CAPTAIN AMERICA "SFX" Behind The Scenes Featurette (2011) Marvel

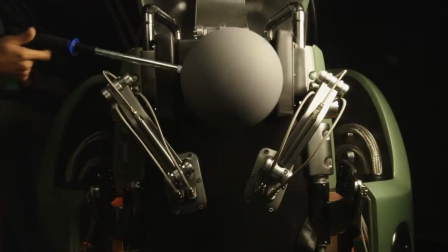You do one with Chris, you do one with a double, you do one with a clean plate. Sometimes we do one with Chris and slide a green screen in behind him.
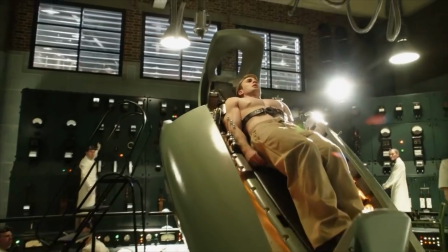Sometimes we do one with the double and put tracking markers on his face. Frankly, because we wanted to give the effects houses as much information as they needed. Because we knew the process wouldn't be easy, and we knew that from shot to shot they'd have to vary their technique. So we essentially covered every technique possible to give them all the ammunition they needed.
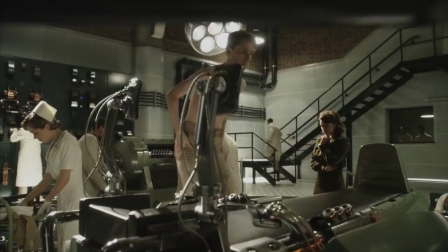What we found out early on is that Leander wasn't quite thin enough and weak looking enough. and he wasn't quite emaciated to the point we wanted him to,
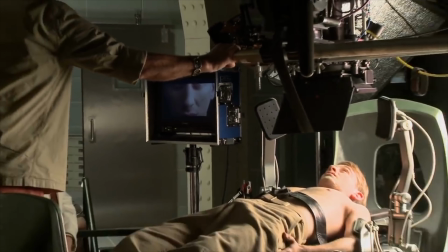so we would have to skinny up Leander as well. And sometimes when we skinny Leander, Chris's head would be wrong. It's amazing how just a matter of millimeters will make him look like a completely different person. It's been probably the hardest thing for us to achieve,
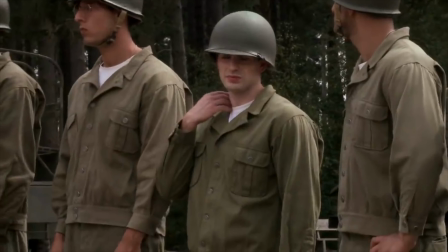because not only are you trying to make someone look small and you're trying to make him look believable, but you're also trying to make him look consistent. And from shot to shot, depending on the lens that you used when you photographed it, or the lighting, that can change things dramatically.
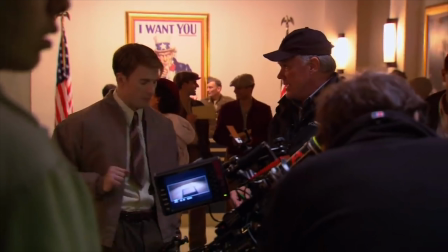And because there's so many shots, it's not like we can give them to one artist and say, you know, make all these shots look like the same guy.
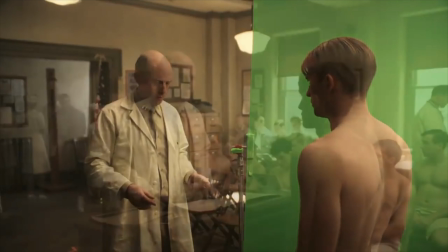They have to go to several different artists. We employ eight or nine companies currently, and we've got them in, you know, three continents. And some of those companies will have upwards of three, four hundred people working on this. There's a lot of work, and a lot of... an incredible amount of energy and effort goes into every single frame in the final movie. You know, you really are concentrating on every single pixel. So they're constantly comparing notes and trying to make them look like the same person.
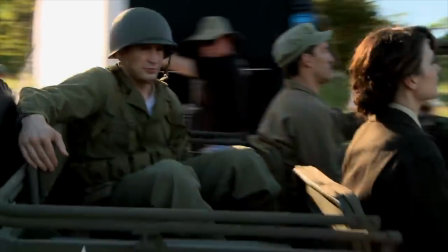So if the lighting is different, the angle is different, and the weather is different, it changes just enough so that suddenly you shrink him down, and it's not the same guy.
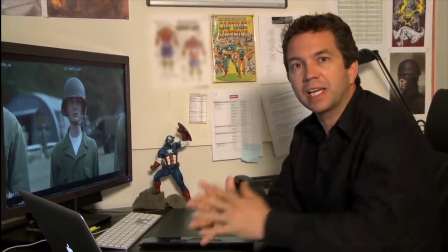Here we have an example of him where we've actually just literally taken his whole face and his body, his shoulders, his neck, and we've just thinned him down.
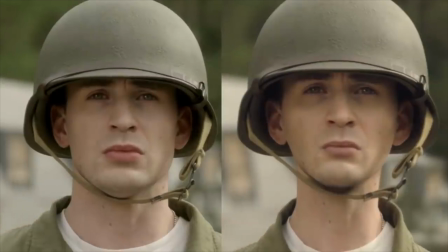We've made his cheeks more gaunt. We've changed the shape of his jaw to remove some of that strong sort of superhero jaw.
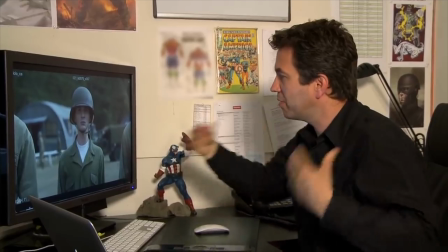We've made his shoulders much, much narrower, giving him more of a coat hanger feel here, in this area here.
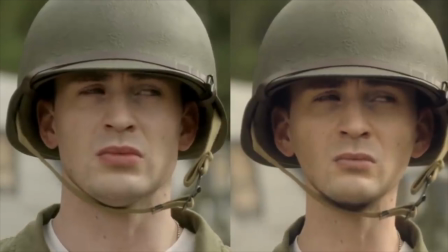We've thinned down his neck. We've just tried to make the helmet look just a little bit big. We've shrunk the whole head just a little bit and made him just a little bit smaller.
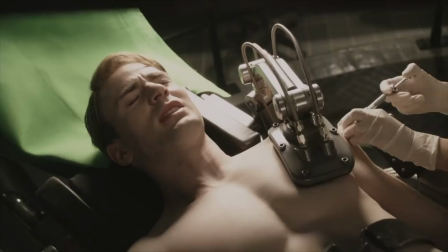What we're not doing is just a general overall scale down. So it literally is taking the sides of his features and moving them all in,
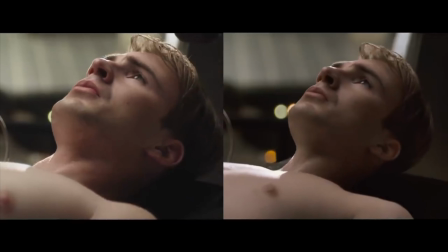but making sure that the central features, the face, stays the same, so that what you're seeing is still Chris Evans.
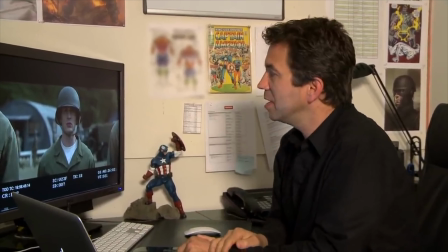And you can see that, you know, it's still the same person, but it's really trying to maintain that character of what Steve is.
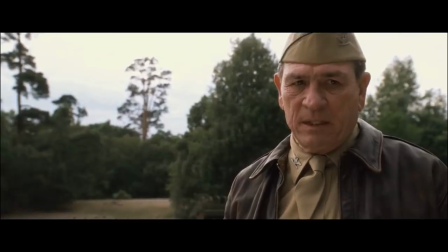We are going to win this war because we have the best men. And because they're going to get better.
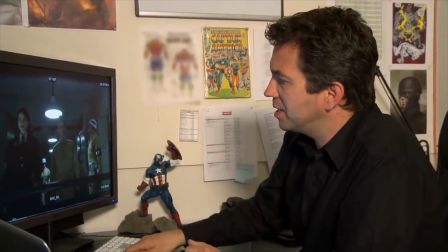Much better.
On this shot here, we're actually doing a different technique, which is to use our body double.
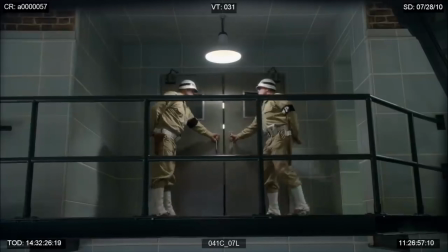This is how we actually photographed him.
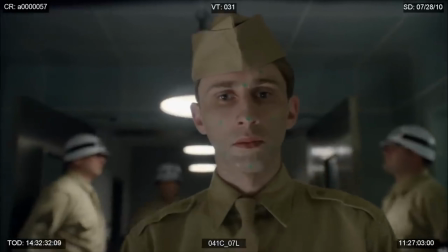He's got green dots on his face so that we could track where his face was looking, because we looked at this and thought, ...well, this is likely to be more of a head replacement technique...
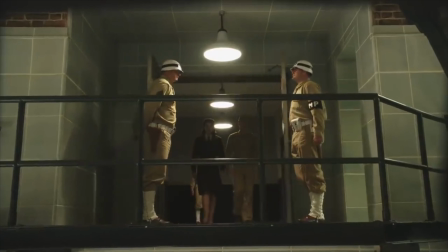...rather than slimming Chris down. So we shot the same pass with Chris Evans' face...
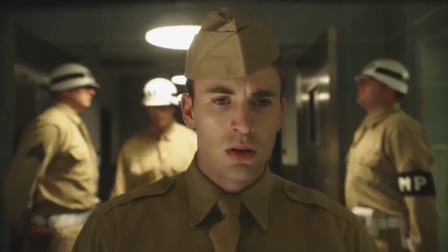...or Chris walking, doing the same motion. Exactly the same, so we shot the scene two different ways.
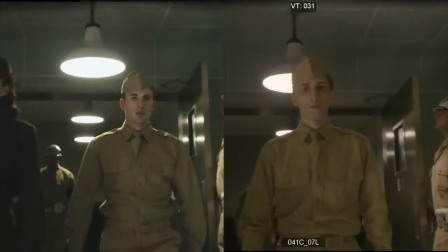And then we took Chris's head... ...and we placed Chris's head onto the Neander body.
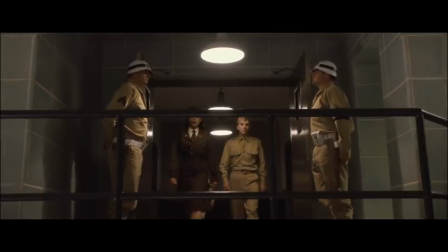You're beginning to believe that, you know, it's Chris walking towards us... ...but it's a very, very small version of Chris.
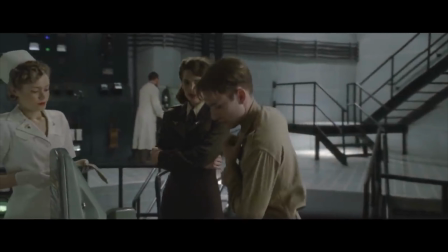You still recognize that it's Chris Evans... and yet it's unfathomable that it's half the man that he really ends up being in the movie. Visual effects really have to be on point. If they look silly, the illusion is shattered. But you really feel like it's me.
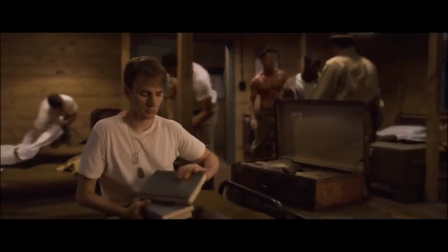It's kind of interesting how visual effects touches so many different aspects of filmmaking nowadays.
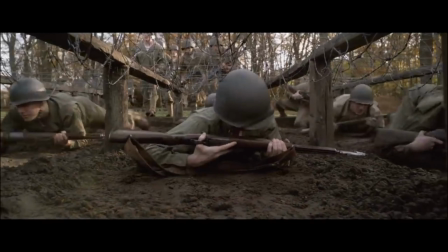And there's so much that we can do. Just as maybe you start to think you see what the trick is, in the next shot, it's a different trick. So you can't quite grasp it, so it must be real. It's pretty original and pretty fantastic.
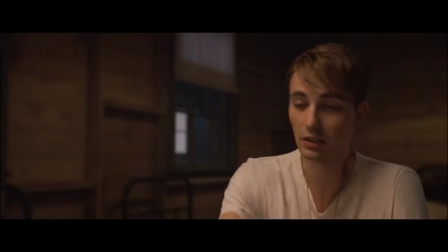To the little guys.